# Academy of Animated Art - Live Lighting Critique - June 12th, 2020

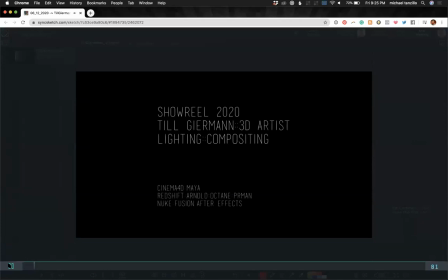[20:28]
so away we go and away we go nice title card i think it's nice and simple the one thing about it the kerning is kind of or actually it's not the kerning it's the spacing so there's like a lot of space between here and here a lot of space between here and here
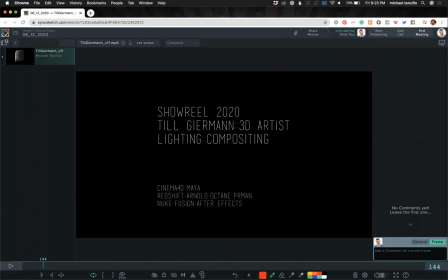[20:42]
and here and here i'm just it's it's i don't know why but it just feels a little odd to me so i would just i would take that down um and maybe add some more space between uh after the colons just kind of space it up that way but i think that's uh
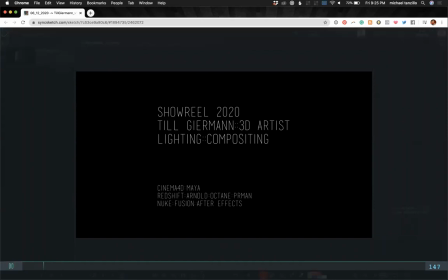[20:59]
that's pretty much yeah it's just i just don't want that to be too distracting okay so your reel starts off well um
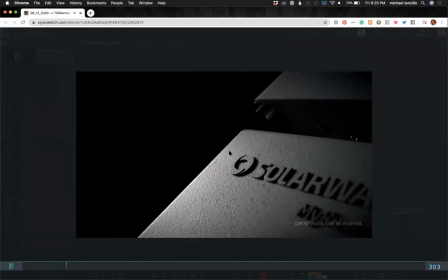[21:05]
this is a good first shot you've got really strong um objects like really strong
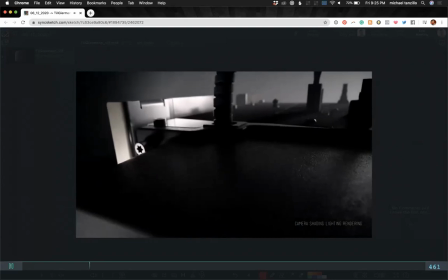[21:12]
products product shots on here which i think would work out really well uh
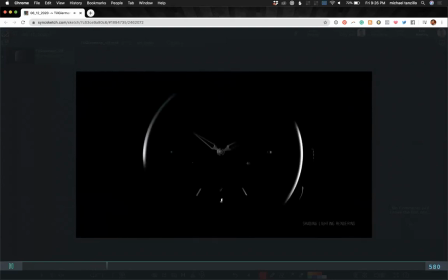[21:17]
for applying for some commercial gigs uh the
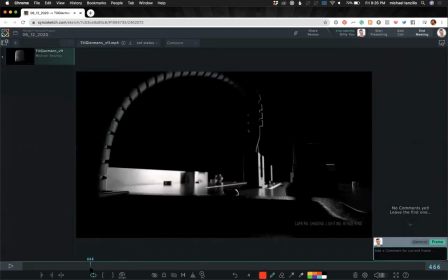[21:22]
one shot that i wasn't too i'd like this i'm trying to think like this shot's nice because it shows
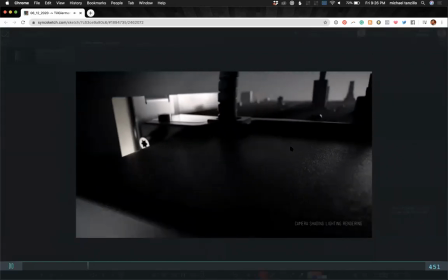[21:26]
this texture cool this next one feels a little flat to me like
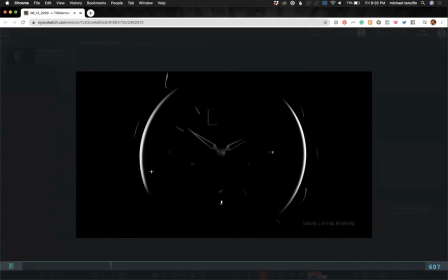[21:31]
i would just maybe consider taking this one out because i don't think it really helps sell anything this one's nice i like this one a lot too i like the watch stuff
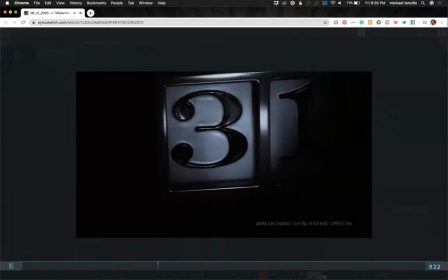[21:41]
i think this is i think this is really beautiful i would almost open with this one i think that's a really
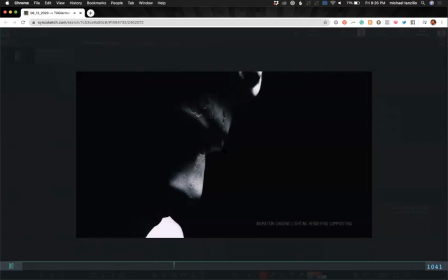[21:46]
really nice nice shot to do these are really good too
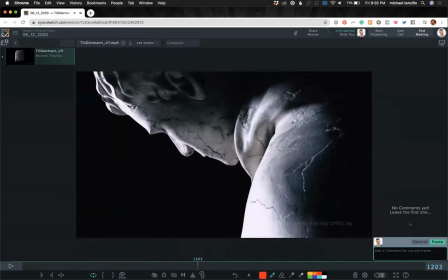[21:51]
um the one thing about like this shot is my favorite of the three i would almost start with this one and the reason why i like this one so much is the fade off from here to here of the light to dark
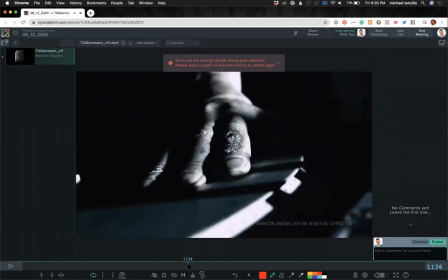[22:02]
values and um and what we're seeing here is a little bit more sharp contrast and a little bit more of a sharper shadow so if there's without that like kind of secondary very bounced light filling in that space.
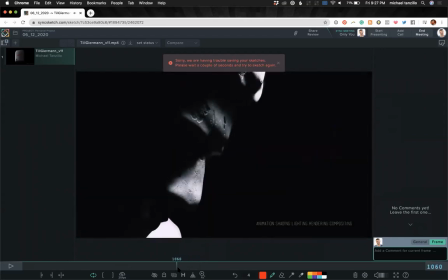[22:16]
But that being said, I still think they're very strong. I think they're working out well.
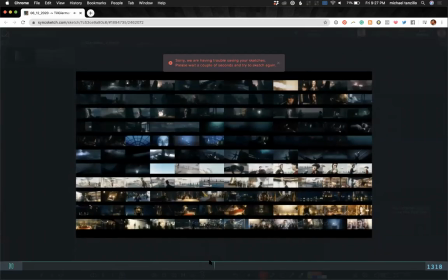[22:23]
I love the way you did this to demonstrate all the shots that you lit in this.
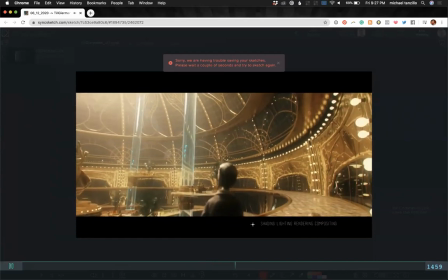[22:28]
I do think that you try
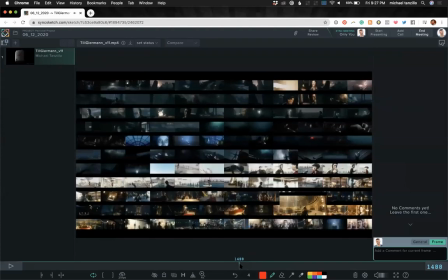[22:35]
to remember the whole animation, but I do feel like if you go back to the critique, there were some more shots.
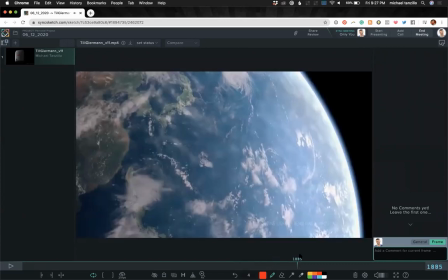[22:42]
There were shots that I thought like this one's good but there were some shots that i thought you could highlight um a little bit more
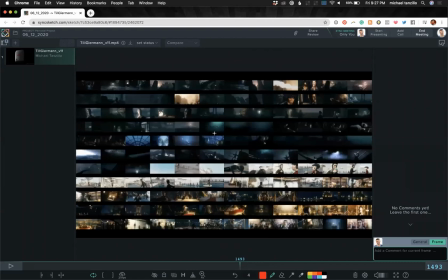[22:51]
uh yeah like this a couple things at the end but like a lot of this stuff at the beginning is really really strong like you did some like overall like this shot here like this overall aerial one um which i think is nice but i think i think you could do a couple more of these um
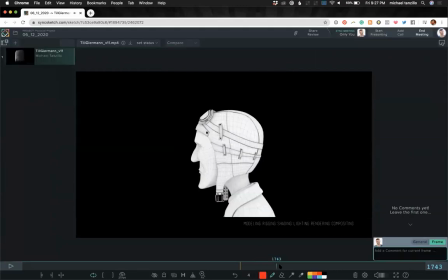[23:08]
yeah i think i think that would be i think that would be a really nice thing because this this This is nice here.
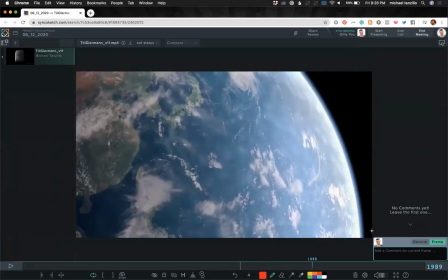[23:15]
I would soften this edge a little bit if you can.
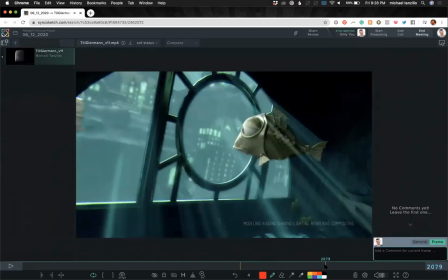[23:21]
These I'm not really that crazy about. I think these are probably the weakest things on your reel, especially this shot.
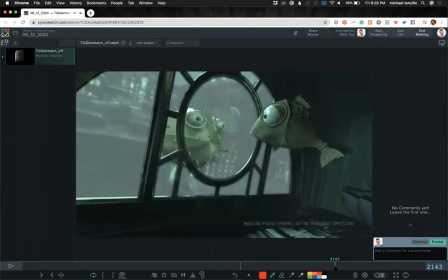[23:30]
This shot looks nice. I would actually take out these two and add one or two more shots from this.
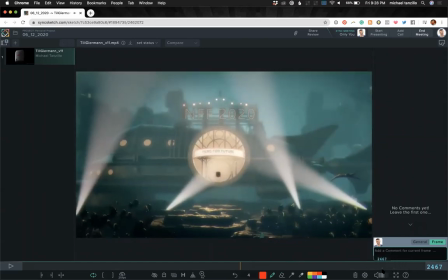[23:37]
And then you can finish off with this shot too. because i think this shot looks looks pretty pretty good um but
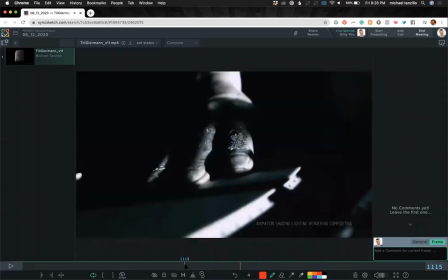[23:46]
yeah that would be my my general breakdown of your reel there and i think because i i do really think you have some strong work and you don't need to uh beef
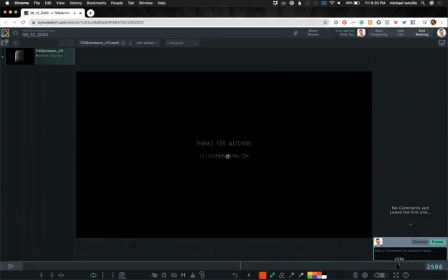[23:54]
up your your demo reel with with anything that's not your strongest stuff because that's only going to hurt you um
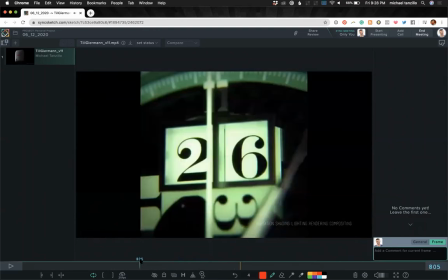[24:01]
and i think that yeah i think you've got enough strong work to carry you through so so that would be my advice for you there till
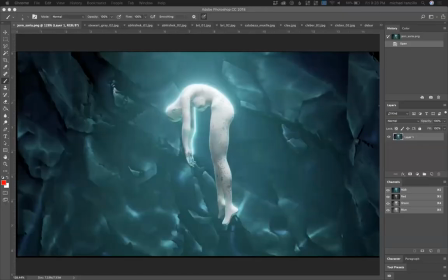[24:11]
all right yeah okay so now i'm going to kind of go through uh some more of these let's see
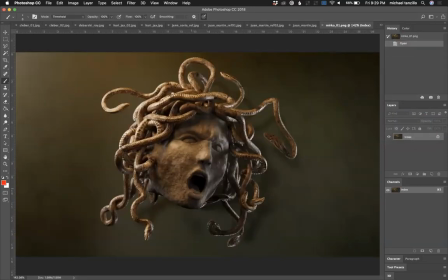[24:23]
we'll go to uh merco next because he had a really interesting one of just the this bust of medusa and
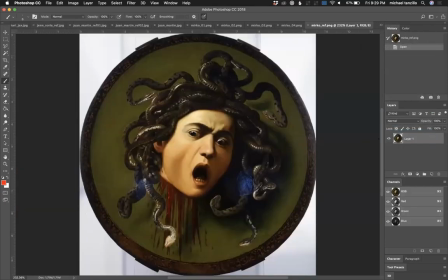[24:30]
he had some reference here which i thought was interesting so the one thing about the reference that isn't coming through other than the blood is the value difference between the face and the snakes. Snakes are super dark, super slithery with their specky skin.
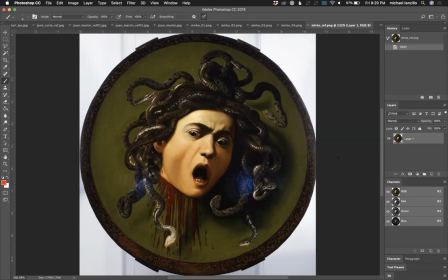[24:49]
Face is much brighter and able to kind of pop out from there.
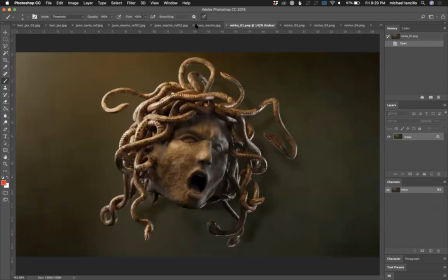[24:55]
So I think that you can do that same
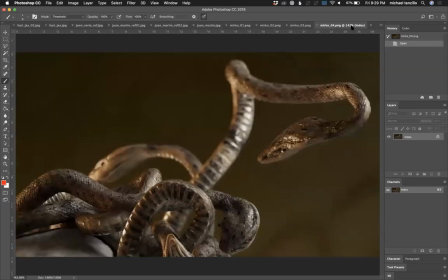[25:01]
uh structure um there and actually kind of uh you
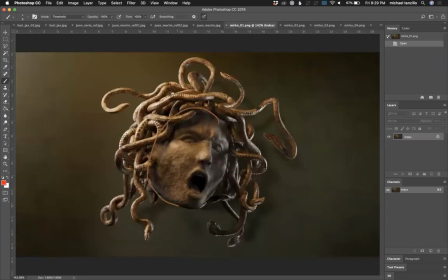[25:07]
know it's like obviously it's not skin but you can make this oh why is that brown that is an odd one um i think you can make the the skin tone much brighter um and then what you can do with the snakes is make their their base uh face color, much darker,
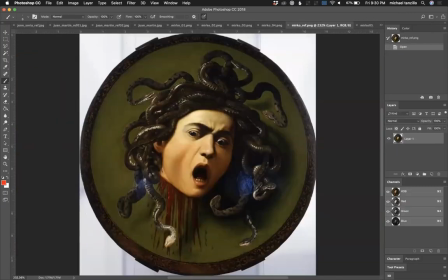[25:26]
much more like green and dark.
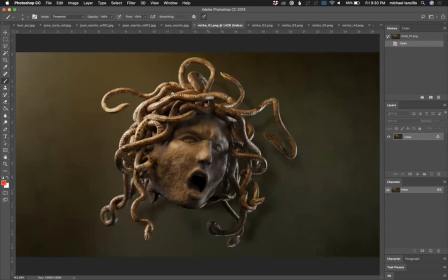[25:30]
I don't, because maybe it's, I guess because you're trying to make these like a sculpt as well. You know, screw it. Make it darker, make it face brighter,
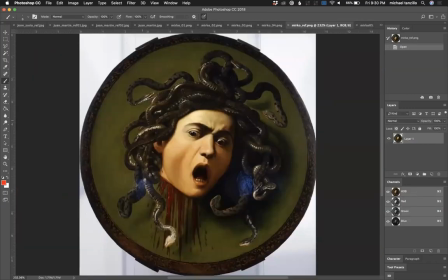[25:39]
snakes darker, and really allow like the serpentine-ness of their bodies really stand out. And go ahead. And when you're hitting those specs, hit them with a little bit of color too like that could be a lot of fun too like maybe make it a little bit more
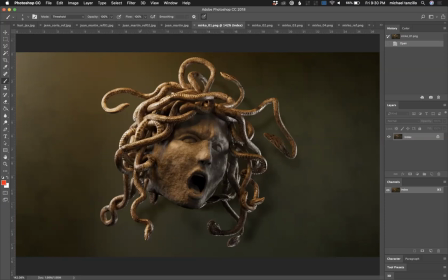[25:55]
of like a daytime stack on them and so it's a little bit bluer um or if you want to keep them all warm then you can keep it a little bit of a warmer tone as well i think you can do better than this on the background i think you can actually go darker i like that there's a gradient on it uh but i think you can go darker to really get the foreground to
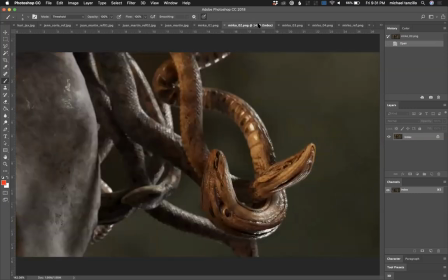[26:12]
pop off i love these detail shots because uh the one really nice thing about the detail shots is that they
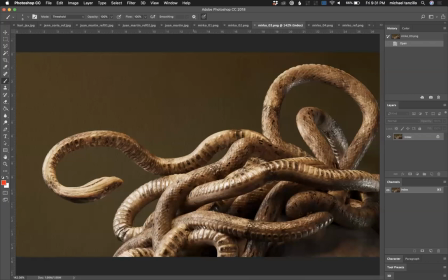[26:20]
don't have to match the lighting of the regular one you can you can set them up as little vignettes themselves like for this one i think you can create more shaping on the snakes uh and then a lot of these because there's a lot of bright values and there's just not enough opportunity to go darker and you can totally
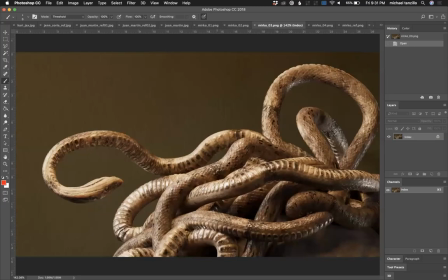[26:34]
defocus the background on these these closer up ones the way that you're doing here you can do that um do that on that first one as
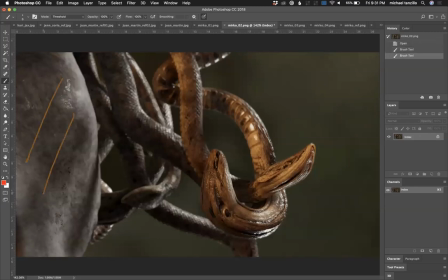[26:41]
well and same thing here you can allow like this isn't really helping us out here. So you can allow that to go out of focus too.
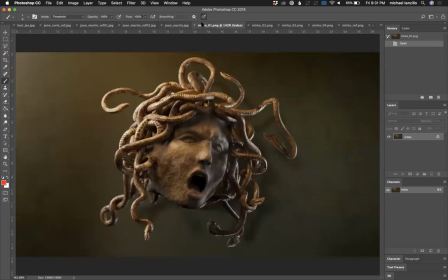[26:51]
Yeah. But I think, I think that's, that's the way I would play this one up for you. And I think I, cause I think you could really do some cool stuff there with that.
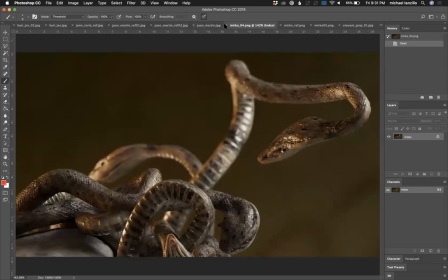[27:00]
Cloud. Hi, I see you there. Welcome. Let's go ahead and hop over to
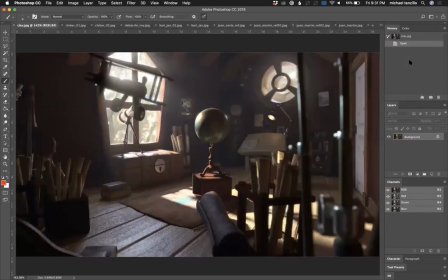[27:09]
yours. Yes. Very cool stuff. So yours, this is a, this is an interesting render of this because usually, when I see these, kind of the default of this is to be, you know, very light and very kind of like lots of light bouncing around,
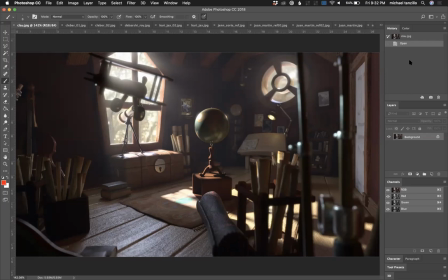[27:26]
lots of glowy on the inside. You've actually taken it a little bit darker. And it's fun because this is, again, it's just different than what we're normally seeing. So I think, all right, let's take a look.
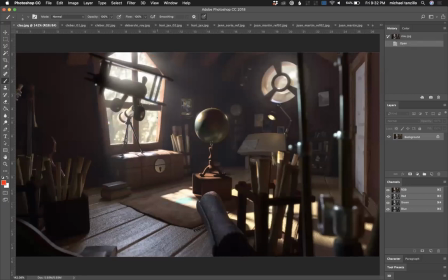[27:39]
This plane, I would almost move it out of the way because it's kind of like right in the middle and it's uh it's out of focus uh because it's closer to camera and it's just like it's kind of it's kind of messing up the composition a little bit so i would take this
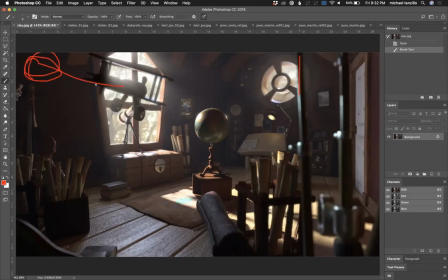[27:54]
slide it up to kind of fill in this dead area over here and then this uh vertical uh column i would maybe go over here to kind of fill in this area and what those will do will help us frame up the the image a little bit more and allow us to kind
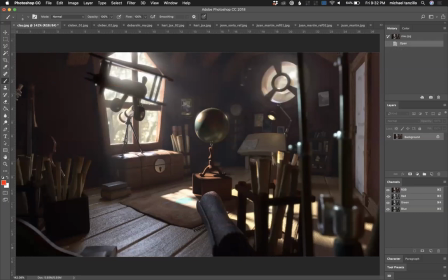[28:10]
of focus in on the center here. Then the next question is like, what is our main area of focus? Like, cause you're getting some good shaping overall. I'm like, what is this? What's the story that we're trying to tell?